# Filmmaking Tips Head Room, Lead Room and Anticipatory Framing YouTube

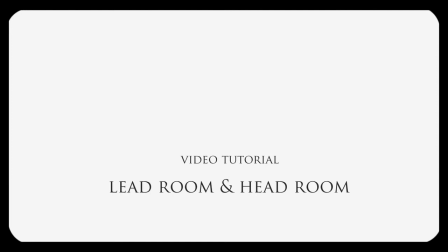0:09 Hello, and welcome to our tutorial on headroom, leadroom, and anticipatory framing.
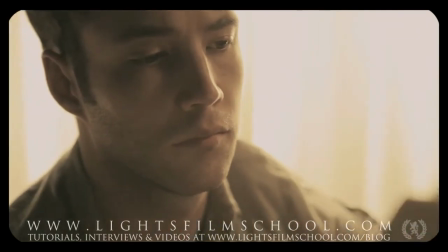0:16 For this tutorial, we'll discuss all of these concepts, providing visual examples along the way.
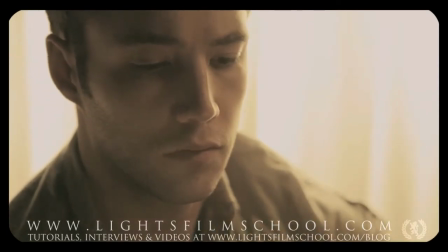0:23 Let's begin by talking about headroom. What is headroom?
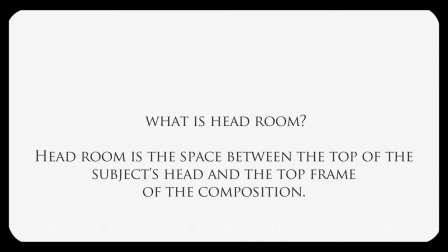0:30 Headroom is the space between the top of your subject's head and the top frame of the composition.
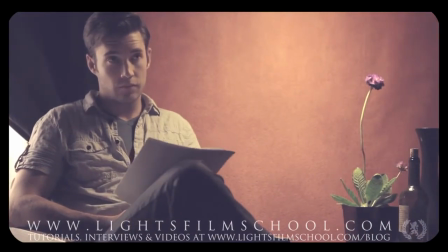0:37 Let's look at our first shot here. Our actor is sitting and reading a paper.
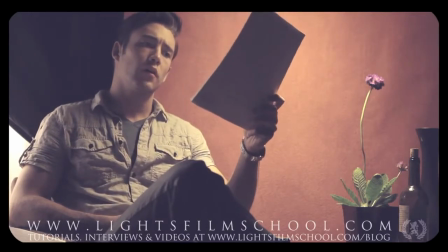0:42 At first, you'll notice we're not giving him much breathing room above his head.
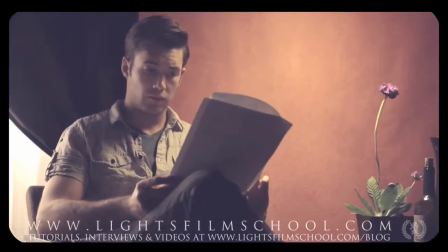0:48 So let's inch up just a little bit, so we're skimming the top of his head with our frame.
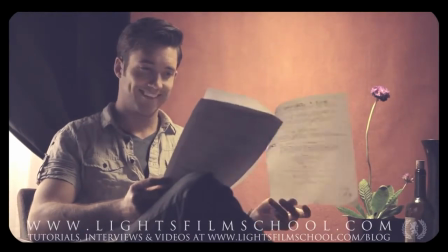0:54 There we go, much better.
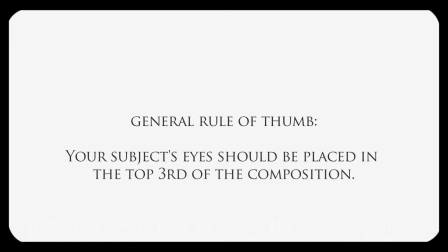0:57 As a general rule of thumb, your subject's eyes should be placed roughly in the top third of the composition.
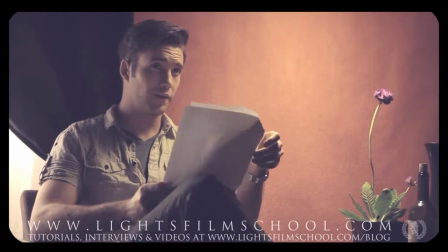1:05 As you can see, if we tilt up further, we add an undesirable amount of headroom above our subject's head.
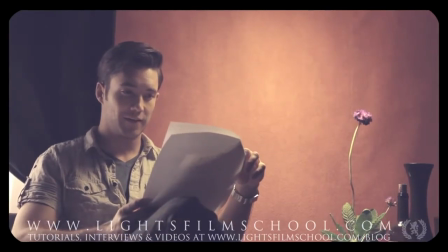1:13 The space above his head becomes what is known as dead space.
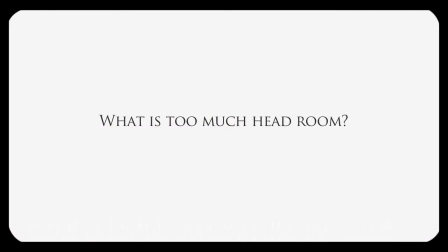1:19 Now let's push it to the extreme to see what too much headroom looks like.
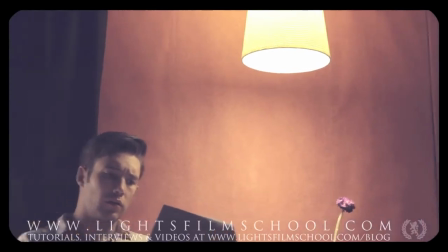1:24 As you can see, our subject's eyes are now placed on the bottom third of the frame,
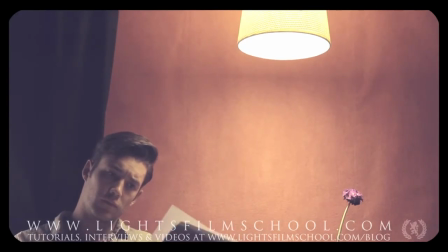1:29 and we have an astronomical amount of dead space above our subject's head. Let's move on now to discuss leadroom and noseroom. What is leadroom?
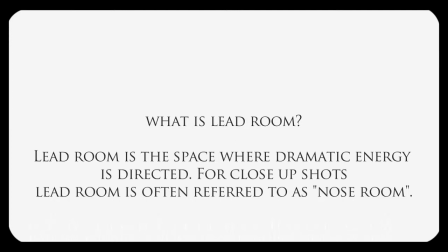1:43 Leadroom is the space where dramatic energy is directed. For close-up shots, leadroom will often be referred to as noseroom.
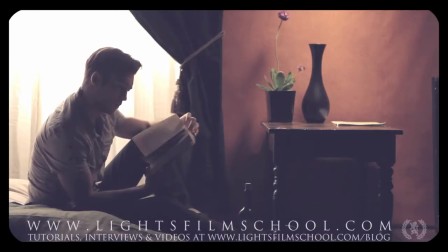1:54 Let's have a look at this composition with the man looking camera right and reading a book.
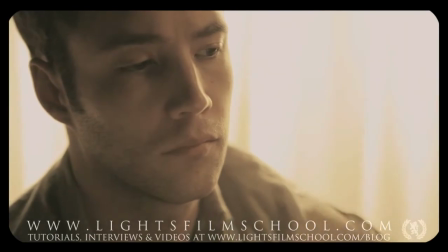2:00 Notice how we left more space in front of his face because he's projecting energy in that direction.
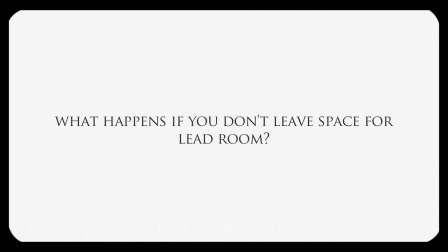2:08 Now let's look at what happens when you don't leave enough leadroom.
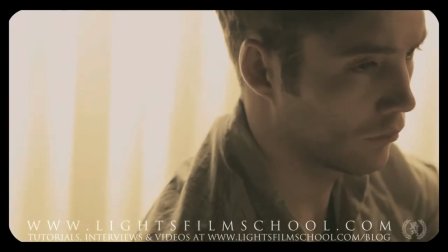2:14 Notice how the energy being projected forward towards camera right
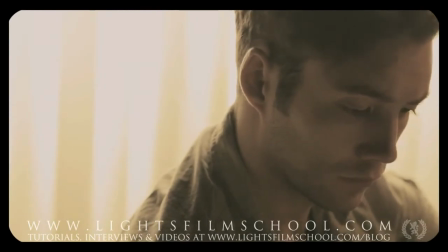2:18 is being preemptively cut off by the right wall of the composition. There is more space behind the subject than in front of them.
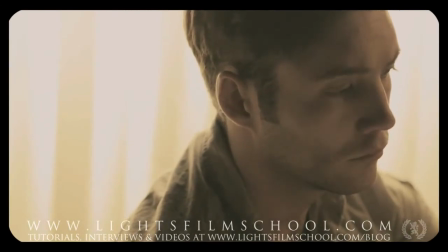2:28 Almost everything you'll be interested in filming will have an energy to it.
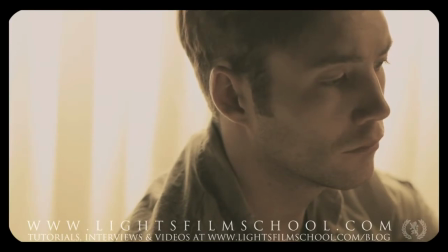2:33 For example, a rolling ball, a moving car, or a man reading a book. You need to take this into consideration when framing your shots.
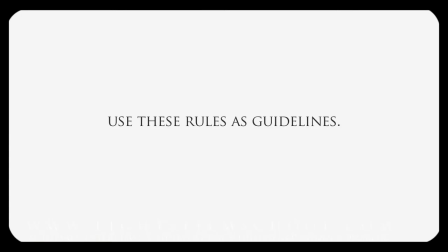2:43 It should also be mentioned that these rules should be used as guidelines that work most of the time.
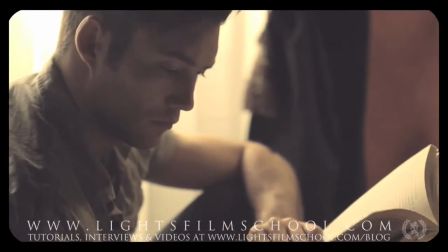2:50 However, there may be times when you might find creative or narrative motivation to include less leadroom or more headroom.
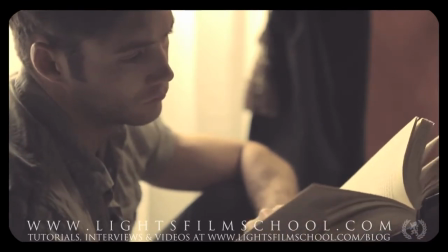3:00 David Lynch's film Elephant Man, for example, uses an abnormally large amount of headroom,
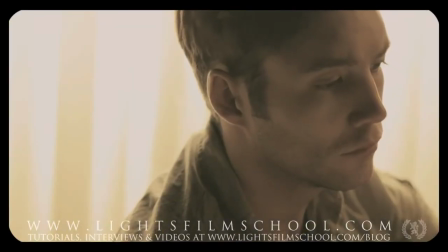3:06 while some filmmakers may wish to use less leadroom to give the shot a bizarre sense of balance or to purposely hide visual information from your audience.
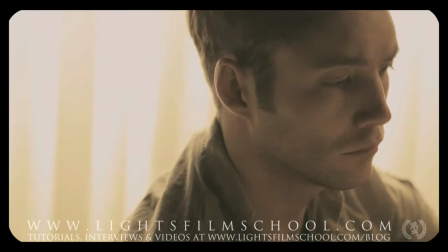3:16 So experiment with what feels right for your story.
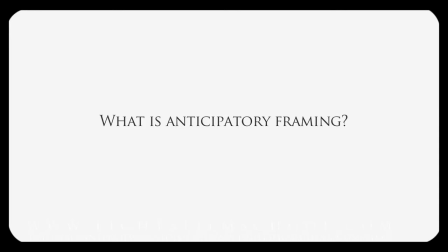3:22 Now let's discuss anticipatory framing. Anticipatory framing establishes that the camera needs to anticipate the movement within a scene rather than react to it.
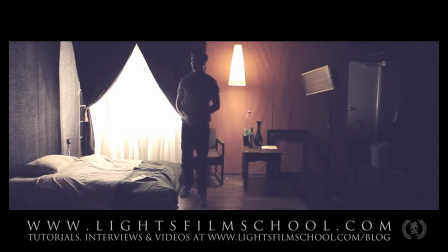3:36 If you're reacting to movement, you generally end up with jerky, reactionary shots.
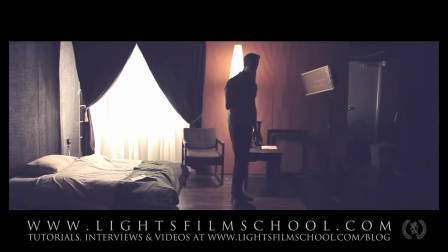3:42 You want to be able to predict the movement within a frame.
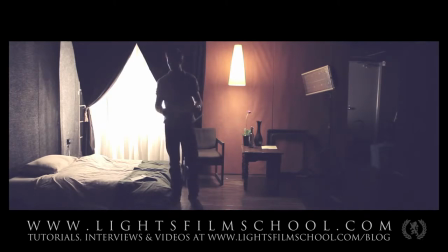3:46 This is even more difficult for documentary filmmakers, who often don't have the privilege of marking or blocking out their scenes. For this reason, it's important that filmmakers practice camera operation.
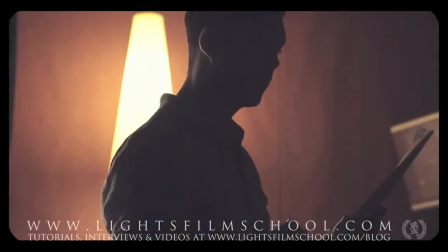4:00 A great way to practice camera movement is to have a friend walk back and forth in the frame,
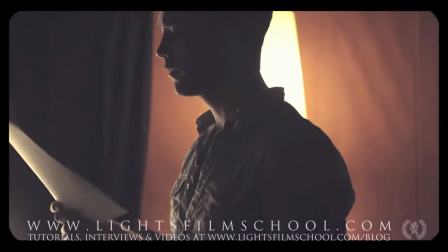4:06 while you try to keep them properly positioned within that frame. Try to feather in and feather out at the end of your movements.
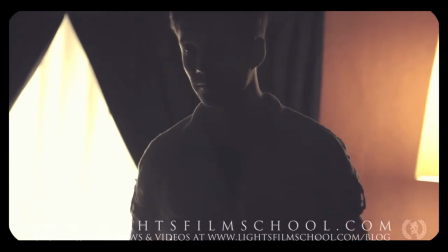4:15 Remember that your camera represents your audience within a scene.